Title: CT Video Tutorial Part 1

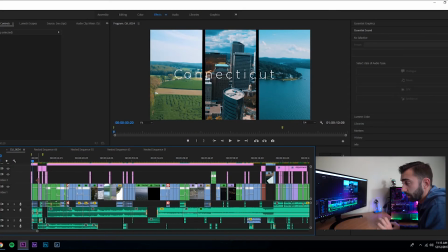(4:05)
Alright, so the first thing we're going to go over is just my quick little intro and what went behind it and why I styled it the way I did. So let me just zoom in right here.
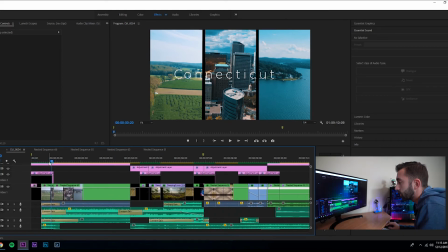(4:15)
What I did was this little Connecticut sequence right here. I watched a video about New York, so it's going to have a tough time rendering just because the project's so big.
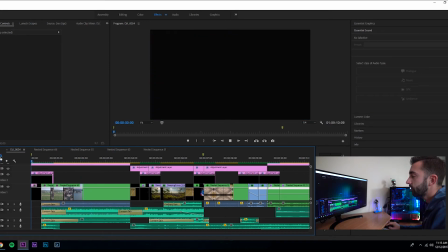(4:26)
But so I watched this video about New York and they had this really fast intro that it just sucked me right in. And I wanted to do around the same thing for this video, where it just pulls you right in.
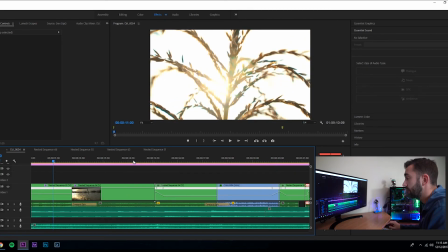(4:42)
You're like, wow, what the hell just went on? I'm gonna watch this. And that's when I go right into the first sequence, which is that shot. And you're already like, okay, well, my didn't blink through that entire thing, so I'm just gonna keep watching. I don't know why people do that, but it's just once you catch their attention, you got it for like another 15 seconds,
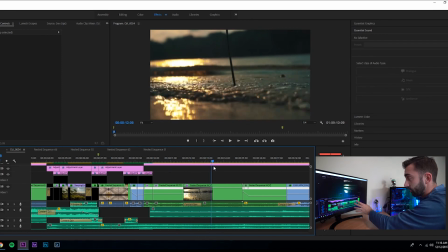(5:01)
and then it's up to you to play out the rest of your shots for those 15 seconds to keep them interested.
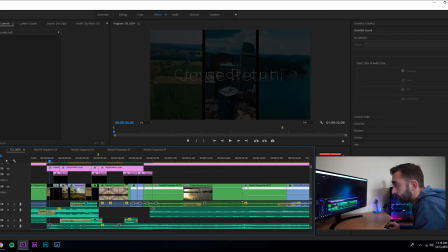(5:09)
So getting into, alright, so we'll go back to that intro.
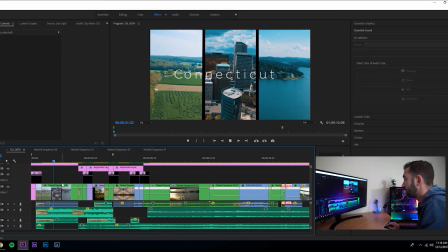(5:14)
So all I did for this shot was, it's actually just 3 shots,
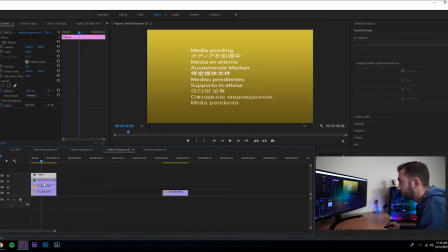(5:20)
and we have the title, farm shot right there,
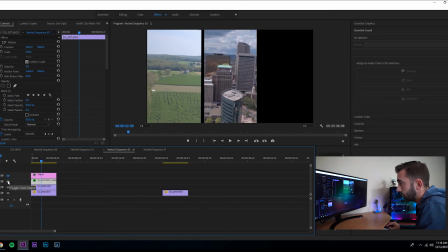(5:25)
stacked on top of that is the city shot, and stacked on top of that is the lake shot.
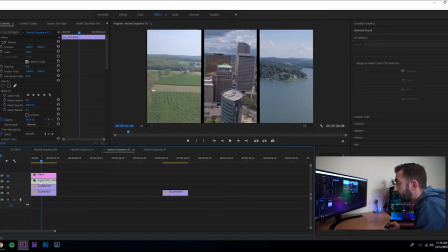(5:32)
So going from here, I mean, all it was just masking each one and then positioning it so it's moving them back and forth. I just masked it, moved it so it looked uniform, and that's the first shot.
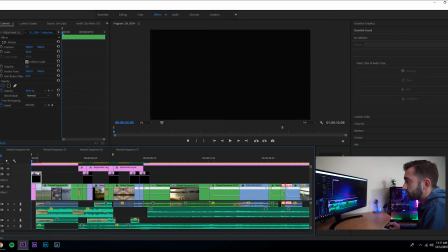(5:49)
So you mask it, make it look uniform, and then all I did was a zoom effect, which I'll talk about in another video.
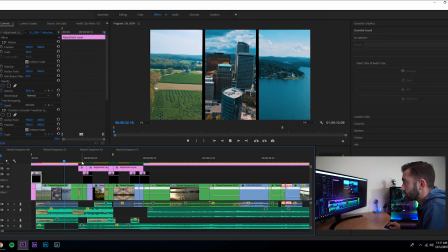(5:56)
So it just zooms right in, and that zooms into these 3 sequences of shots.
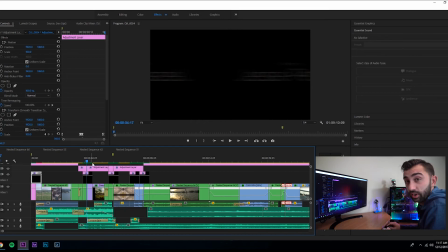(6:04)
So this was where I was just like, you know what, I'm just gonna make it look as crazy as I possibly can, just to make it look interesting.
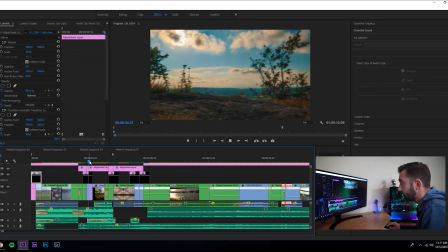(6:10)
So that goes to a time lapse on top of a cliff, and then right into, that was actually a church.
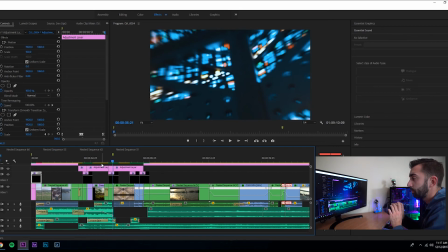(6:19)
And what I did there was, I've seen people do these cool bokeh effects of just like crazy lights like that, and it's just like kind of a whip almost, and you just whip the camera around, and then I just have a zoom in and zoom out of that entire thing.
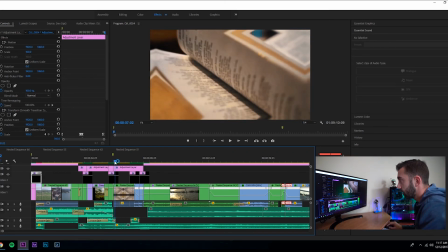(6:32)
Then that goes into the book shot of the flapping the pages.
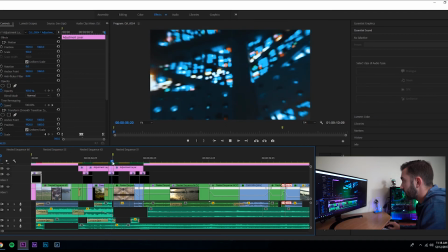(6:37)
I actually got this idea from a Beautiful Destinations video, and just goes right into that, smacks right into sand reversing.
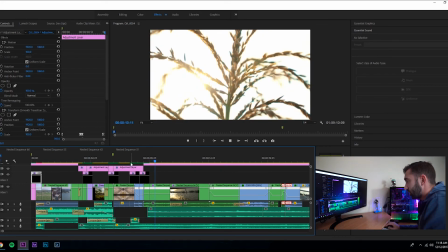(6:46)
I don't know, it looks cool. Next we have our main beginning of the video,
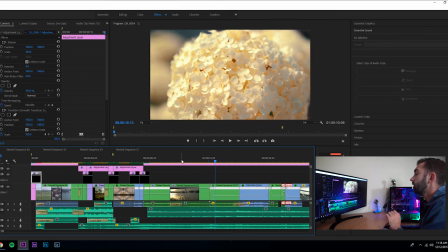(6:53)
and it looks very dark on here, but so we have the main beginning of the video,
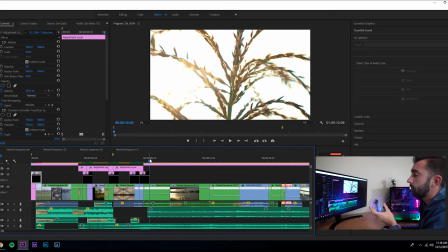(6:57)
and what I wanted this to be is just a lot of sound design, a lot of just nature sounds that would make you feel like you're actually there. It makes the experience way more enjoyable and will make them watch it longer. I have just these first 4 shots, and then
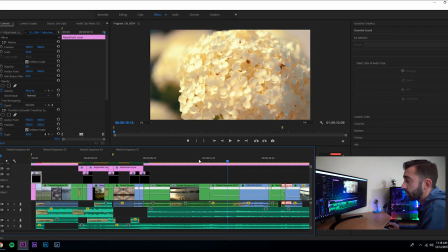(7:15)
a good technique to start using for a lot of videographers is speed ramping.
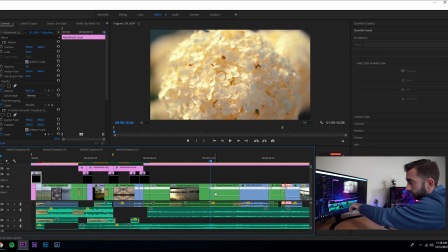(7:20)
So what that is as you can see right around here, I have speed ramp. Pretty much what you do is you right click on the FX, time remapping, speed.
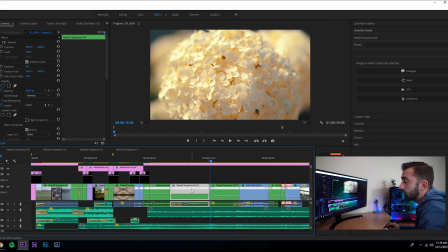(7:33)
So this is already a nested sequence, so I already speed ramped it, and then I nested it so I could put warp stabilizer on it so it was smooth and speed ramped. So pretty much what you do is you push control and then click somewhere, and then you can pull up the speed like so,
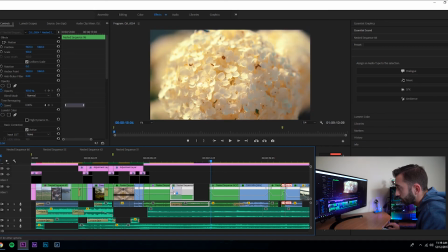(7:49)
and then you can drag it out so it goes from like 200% speed back to regular speed,
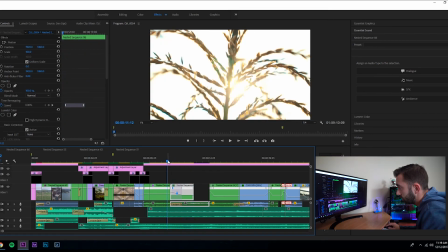(7:56)
and see how it makes that little effect. Just kind of zoom, goes quick and then zooms out.
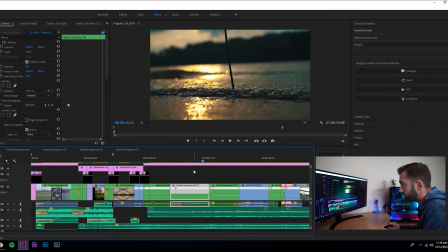(8:04)
But so I already did that on that clip.